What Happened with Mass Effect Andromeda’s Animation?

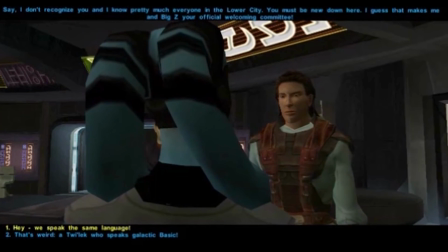They recorded voice acting for all the dialogue. They brought the camera in closer for some basic shot reverse shots.
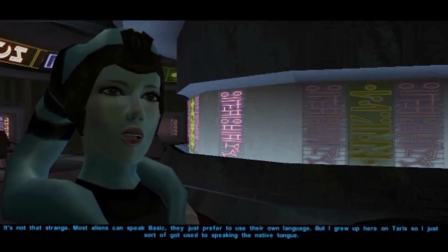They had the characters do these very simple talking animation cycles, and implemented some very simplistic procedural lip sync.
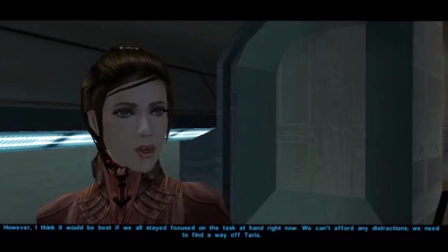We can't afford any distractions. We need to find a way off Taris.
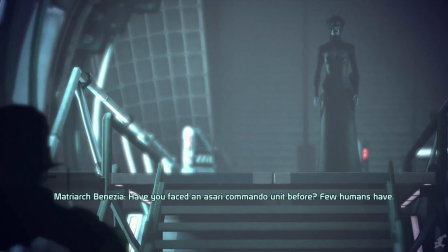By the release of the original Mass Effect, they'd managed to add a great deal of cinematic flair to this system, with more animation variety and a more dynamic camera.
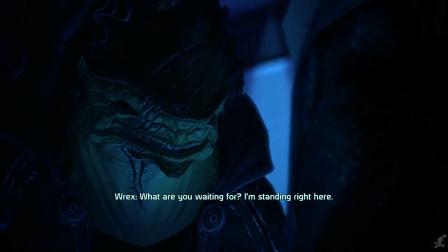What are you waiting for? I'm standing right here. This is Fist's only chance.
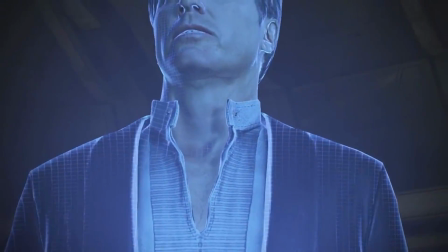If he's smart, he'll take it.
And they've only continued to refine things over the course of the Mass Effect and Dragon Age trilogies.
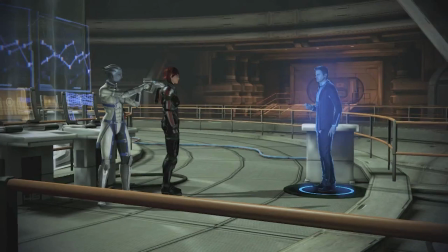Of course, there are other game studios out there that have implemented similar systems,
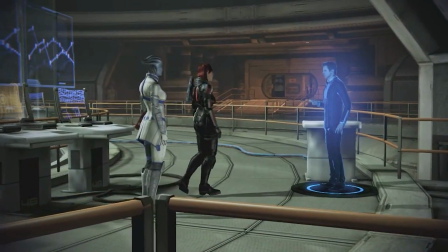and I think we can all agree that the current reigning champ is CD Projekt Red with The Witcher 3.
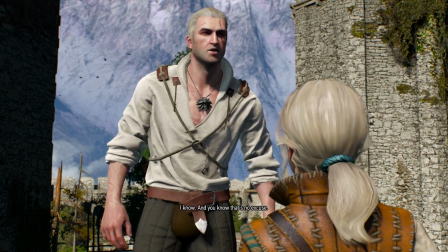If you haven't seen it, you should, because their conversation system is breathtaking.
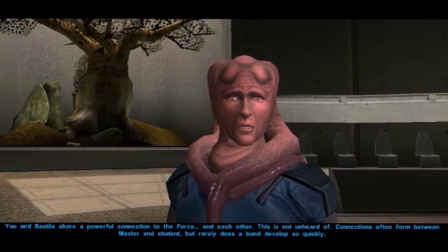See, one of the inherent downsides of conversation systems has always been their relative stiffness and sameness.
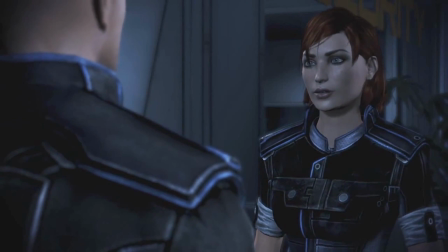Because each conversation and every character is getting animated with the same set of pieces,
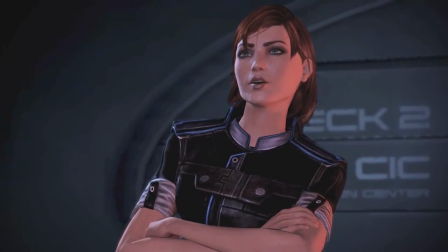they tend to start looking and feeling pretty similar, and there's usually a lack of specificity to any given performance.
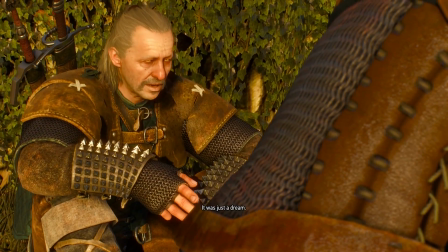And I'm not saying that The Witcher 3 doesn't struggle with that same problem, but it comes a lot closer to overcoming it than any of its competitors.
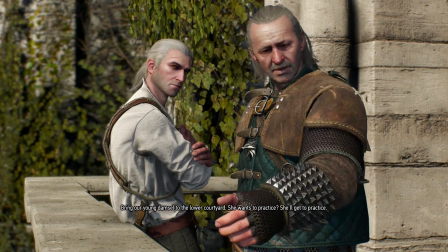Characters stand or sit in such a wide variety of stances and poses as they speak.
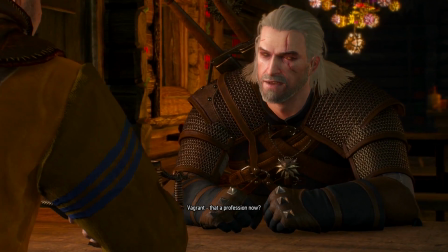Their gestures layer and combine in ways that feel very natural and surprisingly tied to the specifics of what they're saying.
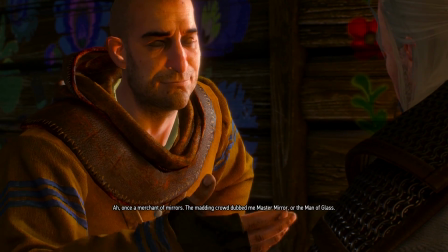The madding crowd dubbed me Master Mirror, or the Man of Glass.
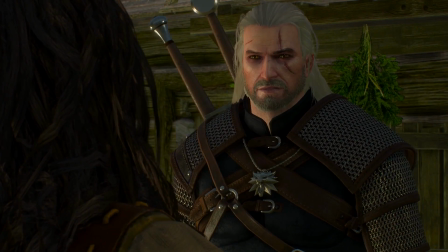Their facial animation is robust enough that you can actually read emotions and thoughts into their expressions.
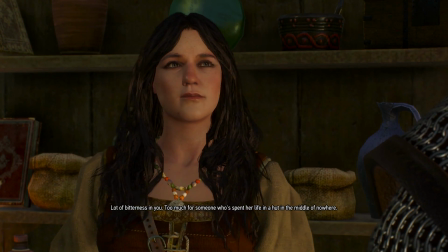Characters will exchange meaningful looks mid-conversation, which you can actually interpret.
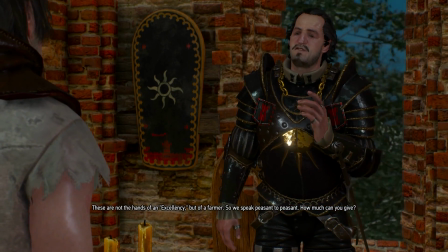These are not the hands of an excellency, but of a farmer. So we speak peasant to peasant.
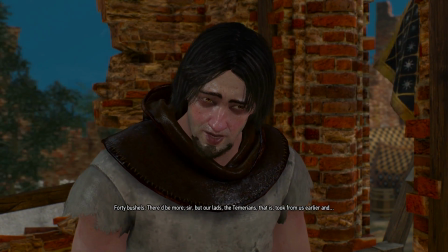How much can you give?
That CDPR has managed to build a conversation animation system so robust
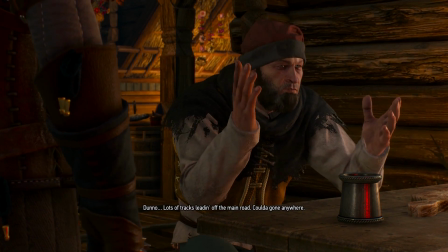that their dialogue scenes frequently almost feel like they were custom animated is incredible.
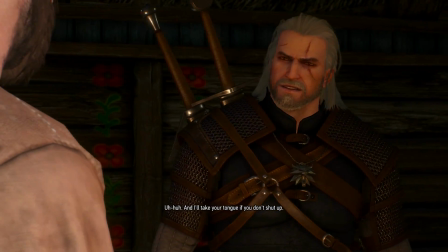It's so successful that they almost make it look easy. But believe me, this was not easy.
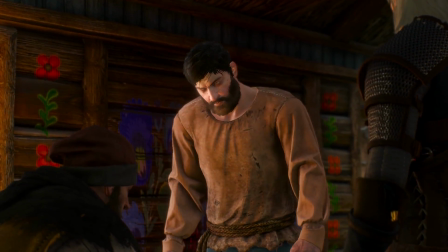CDPR committed lots of resources to this system.
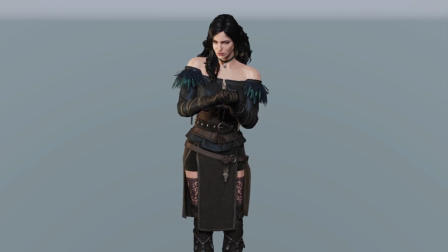They built over 30 different conversation stances per character type, with thousands of modifiable gestures,
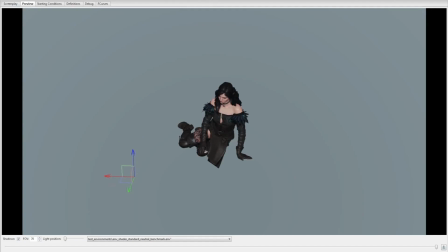an impressive directional head tracking system, and all sorts of blending options. Even more importantly, they invested heavily in tools.
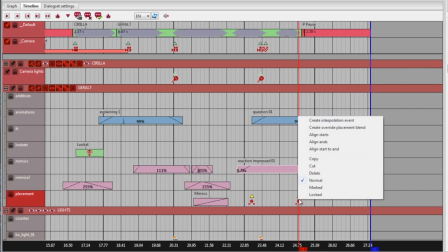Their dialogue scene editor is incredibly robust, and is even capable of auto-generating scenes,
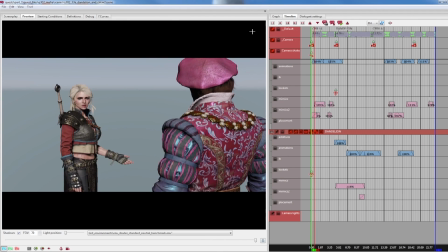complete with simple gestures and camera work, which the animators and dialogue designers can then use as a baseline and a starting point,
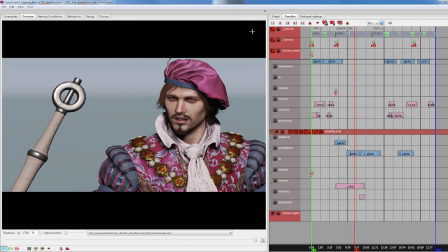rather than having to begin that work from scratch. The designers could also easily alter these animations as needed for each character
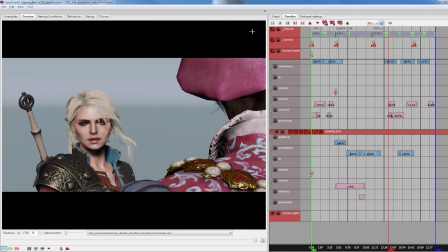or individual scene to get even more mileage and flexibility out of their animation library.
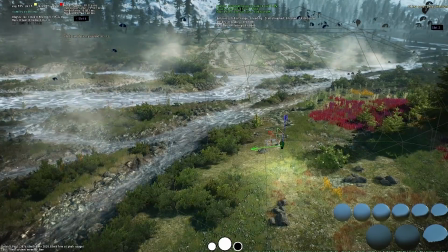And what's more, since The Witcher 3 is an open-world game,
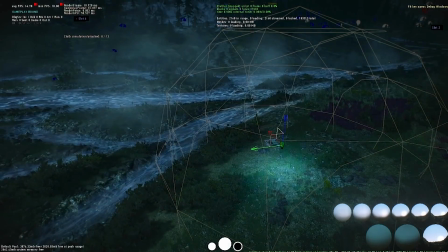they had to build good solutions to account for lighting these scenes so that they looked good in any time of day or weather.
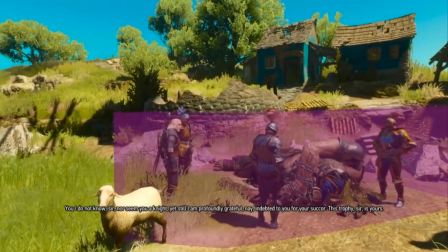And they had to find solutions to keep NPCs from wandering right in front of the conversation camera.
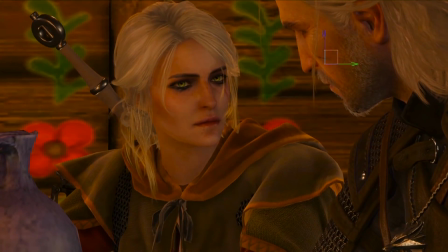I don't think any other studio out there is currently equipped to pull off something like this.
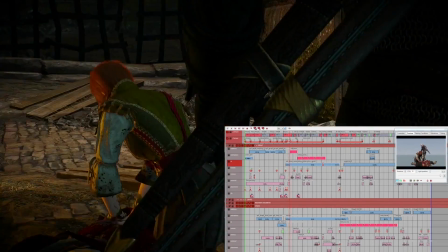It is really incredible what that team achieved, and they deserve every compliment you can give them.
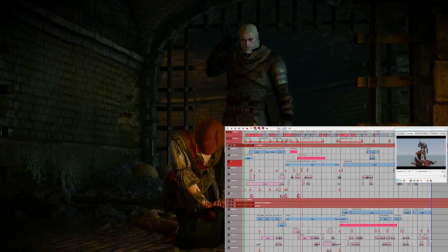Peter Tomczynski showed off their whole system at GDC 2016. You can still see it in the vault if you're interested.
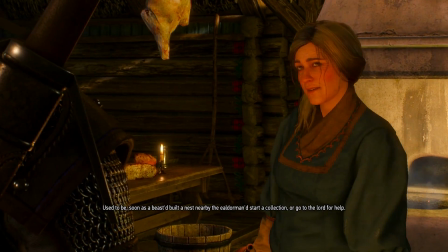Anyway, you get the idea.
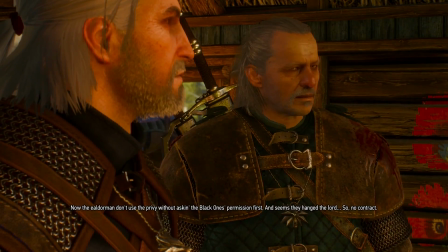These conversation systems are intricate machines with a lot of moving parts, all coordinating to turn a simple dialogue exchange into an engaging cutscene.
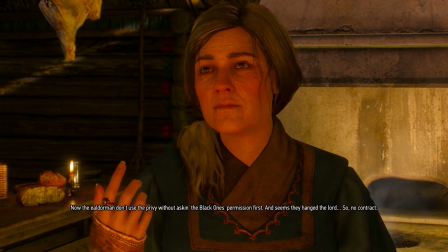And as The Witcher 3 proves, with enough resources and quality tools, the results can be pretty extraordinary.
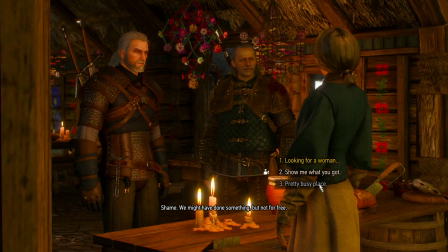But of course, the more intricate moving parts a system has, the more susceptible it is to breakage.
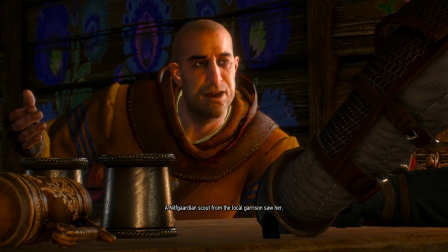If any one part of a dialogue system breaks, it could potentially ruin the scene.
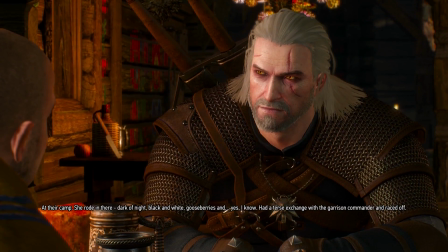And if you get multiple problems happening at once, the entire thing falls to pieces.
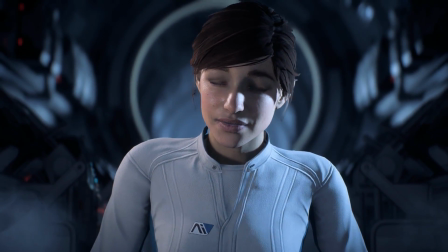Which, I guess, brings us to Mass Effect Andromeda. I'll be honest, I don't know what's going wrong with their system.